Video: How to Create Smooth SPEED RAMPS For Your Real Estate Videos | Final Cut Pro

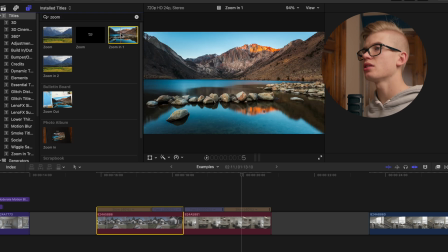Again, these are the Ryan Nangle transitions or titles linked in the description to pick those up.
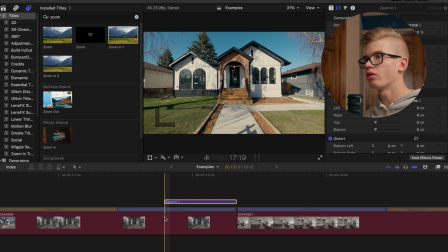Zoom one is going to go at on the first clip, and you're gonna align that up with the cut.
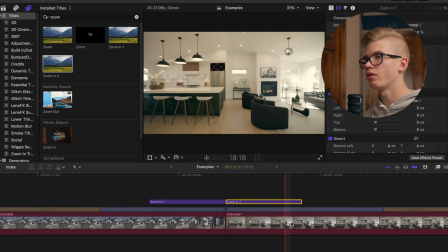Zoom two, same thing on the next clip, line it up on the cut.
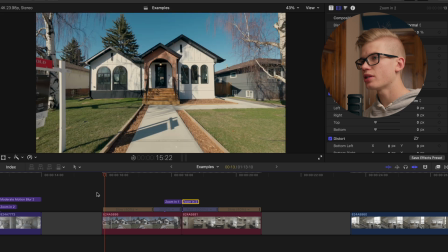So now if we take a look at this,
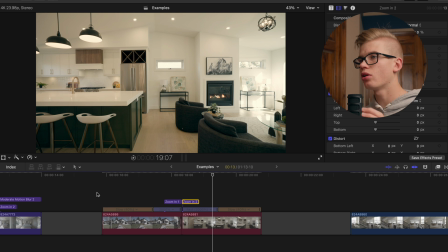right, we have just a little bit extra emphasis on that zoom in effect.
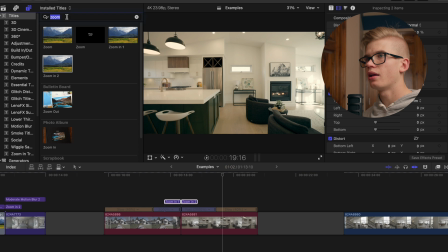Now we're going to add the motion blur. So I'm gonna search motion. It's going to be this one, moderate motion blur two. I'm gonna drag that.
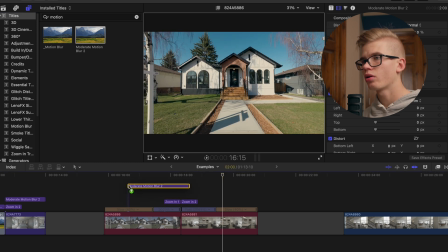I'm actually gonna drag it a little bit over here and a little bit over here.
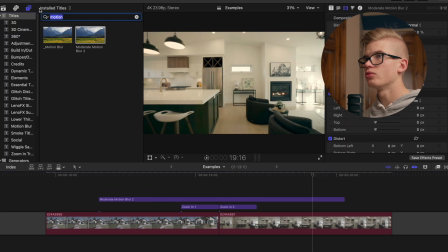I'm gonna switch to proxy only just to make sure that we get a smooth playback.
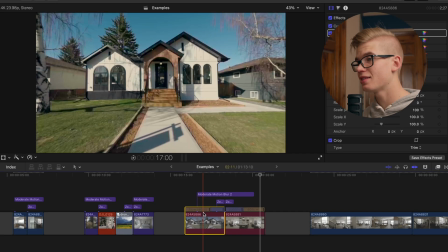So there you go. That is the speed ramp. That's how you do it. That is the secret sauce to all the people that you see doing these really crazy speed ramps. It's actually a lot simpler than it looks. You can take these principles and apply it into every single other speed ramp that you create.
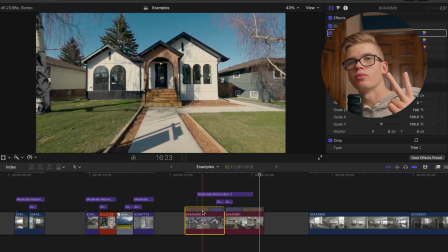So that being said, let us move into example number two, which is the reverse curve ramp.
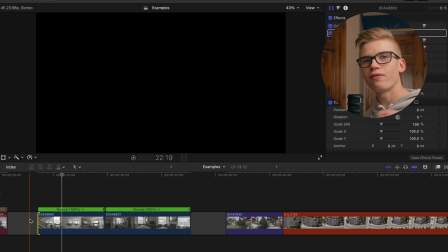All right, let's get into the reverse curve ramp. This one I find is super fun and it feels super seamless when done correctly.
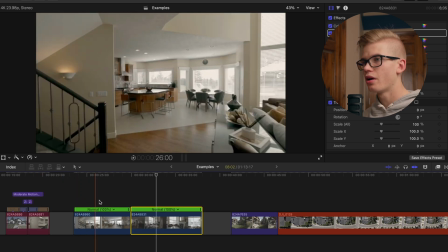So we have our two shots. So let's get into editing these clips. First off, we can see that we're still at normal speed.
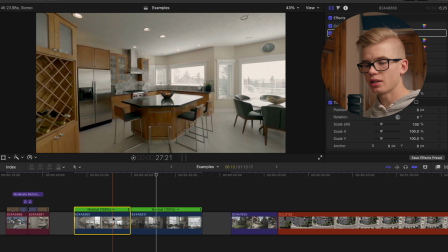And so we want to get that to 40% speed. So like I said, I have mine mapped to shift A, automatic speed, turn that down to 40%.
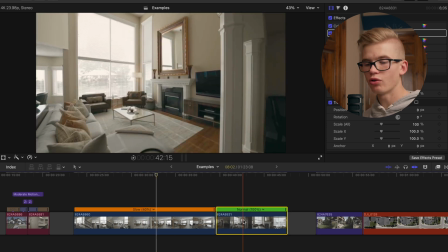If you don't know how to do that, or if you don't have that mapped as your keyboard shortcut,
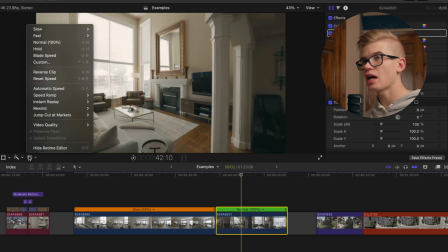you can go over here to the retime editor, and then it's just right here, automatic speed.
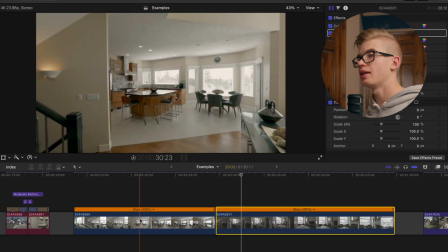Boom, we're at 40%. Now, like the example showed, and like I've been saying, this is gonna be a reverse.
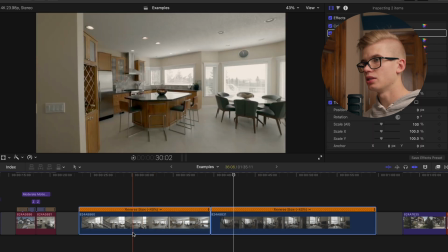So I'm gonna select both these clips and I'm gonna hit shift W, and that is reverse speed, right?
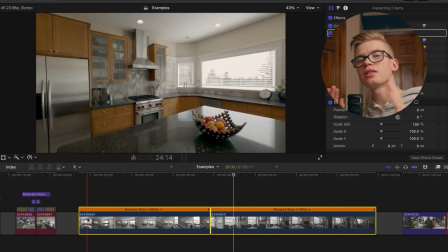So as you can see, because these clips are curving in the same direction, it looks smooth.
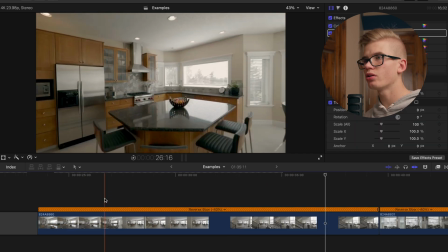It looks clean. So what we're gonna do is we're gonna do the same thing as we did in the first
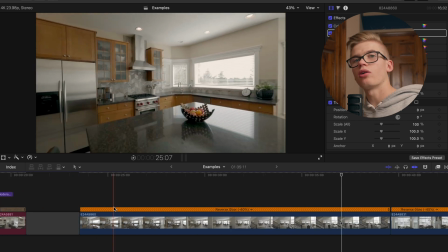one. We're gonna kind of find out where we want our clip to actually start speeding up.
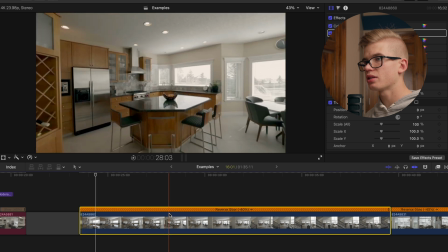I don't know, let's say maybe here.
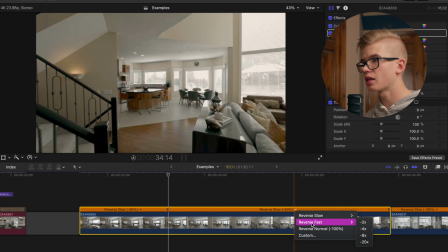We see the island, shift B, come over here, select that drop down, reverse fast, minus 20 times.
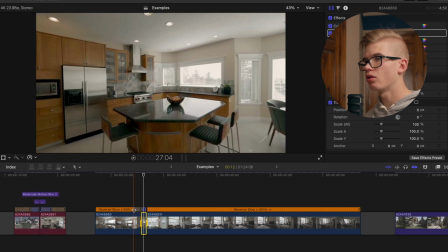Same thing over here. It's gonna launch super fast.
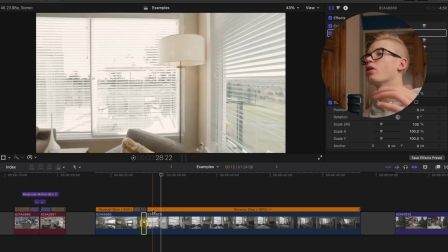It's gonna launch us into this clip. Now with this clip, we want to go pretty far because we wanna reveal a lot of the space.
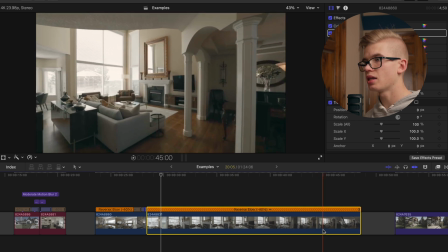So I'm actually gonna come all the way back to here, shift B, or use that blade tool,
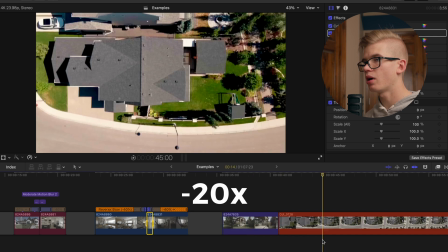drop down, reverse fast, minus 20%. So let's take a look at what that looks like.
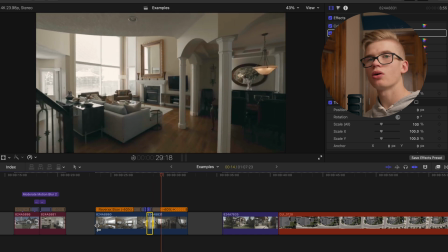Obviously pretty slow, pretty jarring, not super smooth.
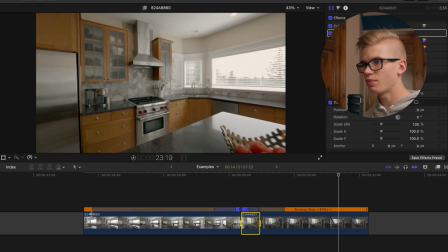So what we're gonna do is we're just gonna slide these sliders back, and you can see right here where that cut happens, how it's moving.
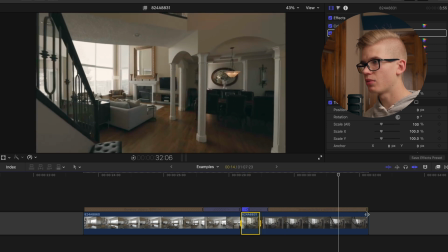We're pushing that back. Same thing here, smooth it out.
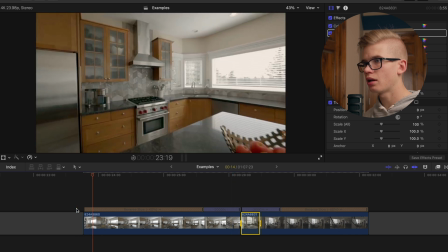Now let's take a look.
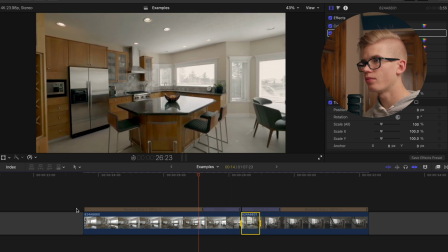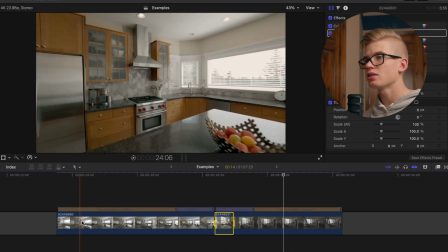Pretty good. This clip goes on a long time.
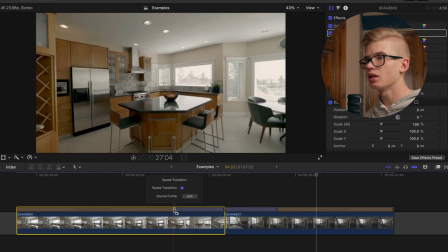So what I'm gonna do is right where this cut is, if I actually double click this, I get this little menu pop up, source frame, we're gonna hit edit. Now it's changed. Now I can actually click and drag this and I can adjust when I want the clip to start speeding up.
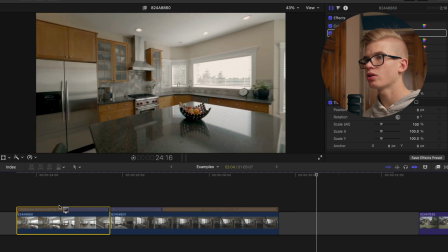So I want it to speed up sooner. So I'm gonna drag this back. So here we go.
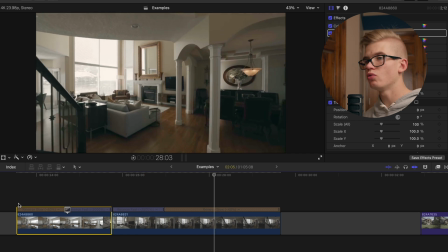That looks a lot smoother. It's a lot cleaner. It happens faster.
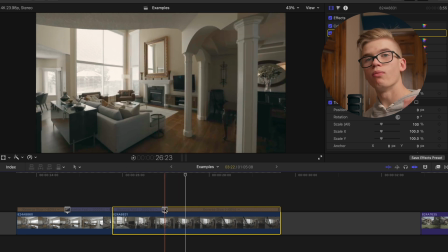I'm gonna do the same thing with this clip, and I want more of the space, more of the clip to pass by.
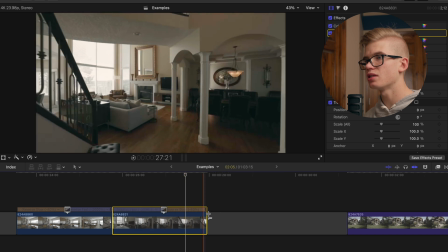So I'm gonna drag that forward so you can see the clip shortens up.